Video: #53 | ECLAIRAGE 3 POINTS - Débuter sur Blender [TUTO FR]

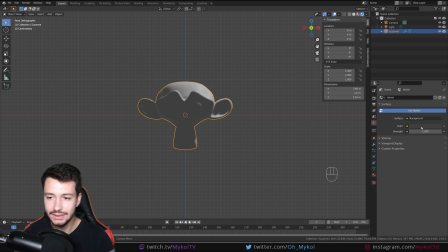250s
Ça, déjà, on ne le veut pas, nous. Donc, je vais aller ici dans le World Properties. Je vais cliquer sur le Color et je vais mettre sur du noir à 100%.
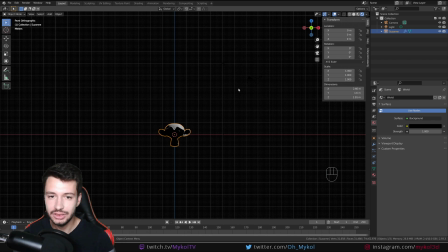257s
On a bien cet éclairage qui est présent par défaut dans Blender, qui est cette lampe-là. donc je vais la supprimer comme ça je pars vraiment de quelque chose qui est vierge qui est neutre et je vais tout faire moi-même donc je vais juste masquer également dans l'overlay le grid et le floor parce que je n'ai pas l'utilité
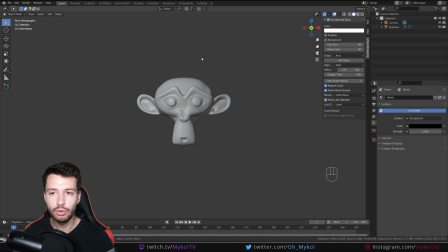273s
je vais aller ici en vue solide juste pour rajouter pour être sûr que tout soit bon,
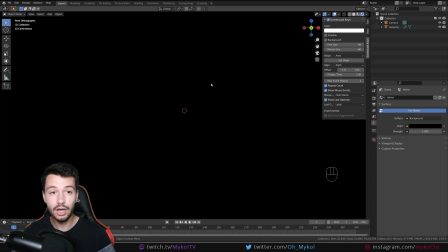277s
qu'on a bien mon curseur 3D au mieux donc c'est bon pour repasser en rendu et là vous voyez on a un éclairage noir à 100% du coup on n'a pas d'éclairage pourquoi ? parce que ma color elle est bien, elle a du noir à 100% donc pas de lumière ambiante et j'ai supprimé la light de base de Blender donc je vais faire shift a et je
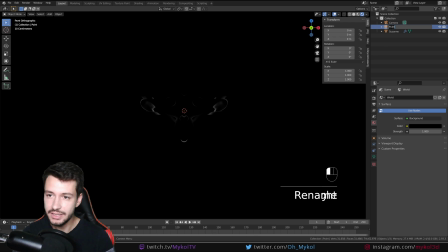292s
vais rajouter une light de type point et celle ci je vais l'appeler key light c'est celle que j'aime bien créer en premier parce que c'est lui vraiment c'est cette lumière là qui va donner un petit peu l'intensité générale de la scène et je vais la mettre en haut à gauche comme j'avais fait tout à l'heure ici et j'appuie sur 1 pour passer en vue de face vous voyez
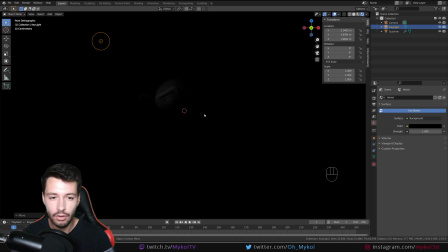310s
par défaut l'intensité est trop faible on voit pas du tout mon objet donc je vais aller ici dans l'objet data properties qui a la forme d'une ampoule vu que c'est un éclairage et là franchement au début vous allez peut-être tâtonner avec ici le curseur laisse enfoncer,
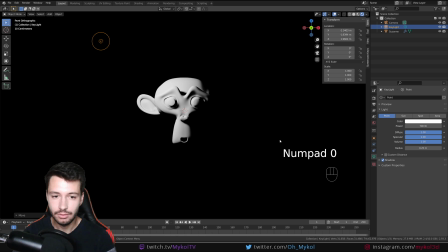327s
on va pas y aller de main morte, on va mettre 700 voilà, c'est trop élevé, on est d'accord donc on va baisser un petit peu, on va mettre 450 450 c'est pas mal je vais un petit peu l'éloigner peut-être, et l'avancer alors je vais l'avancer pourquoi ?
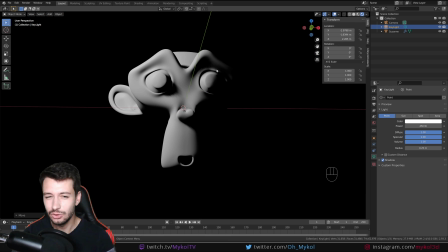339s
Parce que j'aimerais pas avoir vraiment ces ombres ici qui vont venir briser mon
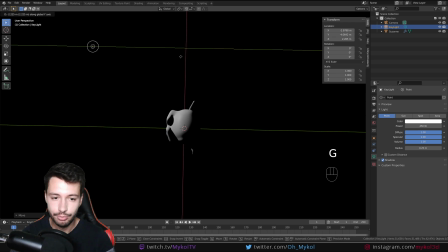345s
la topologie, enfin du moins les formes de mon objet Donc je vais un petit peu l'avancer pour avoir quand même quelque chose qui est assez dégagé sur mon objet.
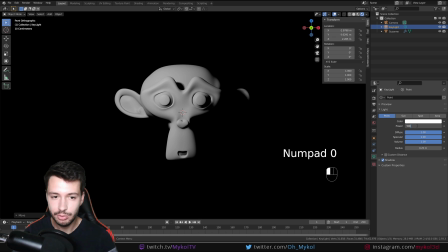353s
Donc là, ça me paraît pas mal. L'intensité, on va peut-être l'augmenter un petit peu à 500, voire 600.
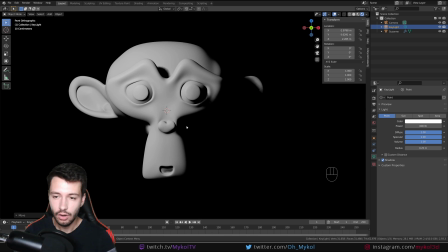360s
Voilà, et là c'est bien. Donc pour le moment, on a un moteur de rendu EV. On verra qu'on va switcher sur Cycles parce que ça permet d'avoir quelque chose d'un petit peu plus réaliste. On va le faire de suite. Je vais aller ici dans le Render Properties et je vais aller dans Cycles. Je vais activer le denoising en temps réel dans la Viewport.
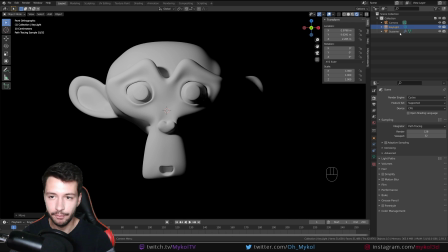378s
voilà, et comme ça vous voyez on a quelque chose qui est un petit peu mieux et en haut à droite ce que je vous conseille
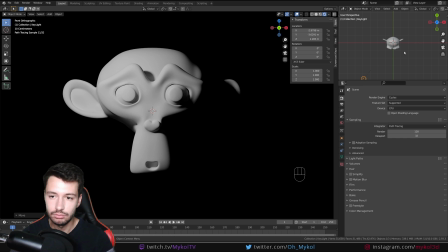383s
c'est pourquoi pas de mettre une autre vue 3D donc vous pouvez faire comme vous voulez pour les déplacer facilement, moi je ne vais pas le faire parce que ça me permet de vous montrer vraiment dans le outliner comment je vais renommer mes lampes donc je vais faire des allers-retours entre le solid mode et le render mode mais vous pouvez tout faire de un seul coup c'est vraiment pour que ce soit le plus intuitif possible
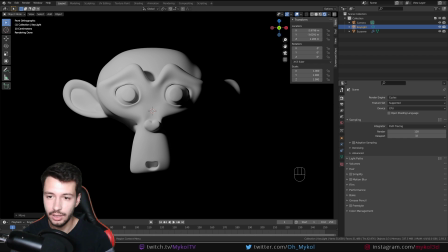402s
d'ailleurs je vais le faire donc je vais aller hop là ici je vais dupliquer si voilà comme ça j'aurai bien mon outliner qui sera à droite là je vais aller dans la vue 3d je vais prendre cette lampe là donc celle par défaut qui est une
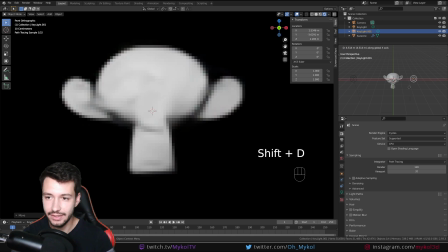417s
key light je vais faire shift d et je vais la décaler sur le côté comme ceci
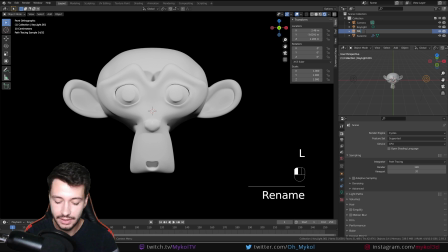422s
je vais l'appeler fill light je rappelle que le fill light c'est la lampe qui permet de compléter en enlevant ses ombres brutes moi ce que j'aime bien faire en principe c'est la mettre en dessous
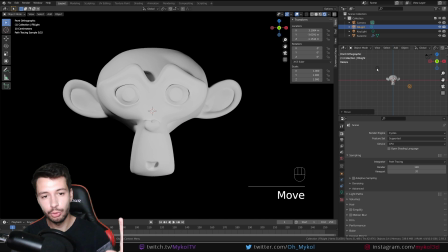434s
comparé à l'autre, comme ça on a bien une projection d'ombre et celle-ci va venir l'écraser, je vais passer en GPU ce sera plus rapide quand même parce que depuis tout à l'heure mon CPU tourner pour rien d'accord ? donc je peux la mettre comme ceci à peu près
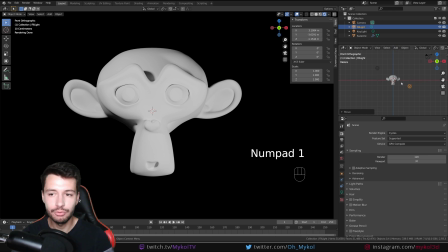449s
de manière symétrique vous voyez d'un côté à l'autre tout ça il va y avoir des ajustements en fonction de votre objet, de votre scène, de ce que vous voulez obtenir là je vous présente le principe de base et celle-ci par contre il faut baisser vraiment son intensité, donc on peut le faire la main comme ceci jusqu'à obtenir quelque chose qui nous convient je vais mettre par exemple 200
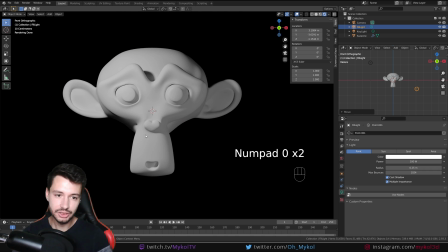467s
sans pour voir ce que ça donne oui sans déjà je trouve qu'on est pas mal on est pas mal pourquoi voir peut-être un petit peu moins 50 75 en couple à poire 2 parce qu'on voit bien que le principal de
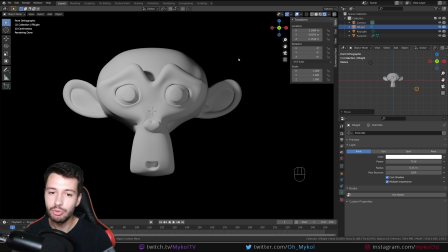480s
la lumière des rayons lumineux arrive en haut à gauche et là malgré tout on complète pour pas avoir une ombre brute à 100% donc d'une manière générale on essaie d'éviter des ombres noires absorbante, comme le fond par exemple, ou comme on a un petit peu ici, parce que ça ne rend pas très bien. Mais après, ça peut être un style recherché, donc faites comme vous voulez.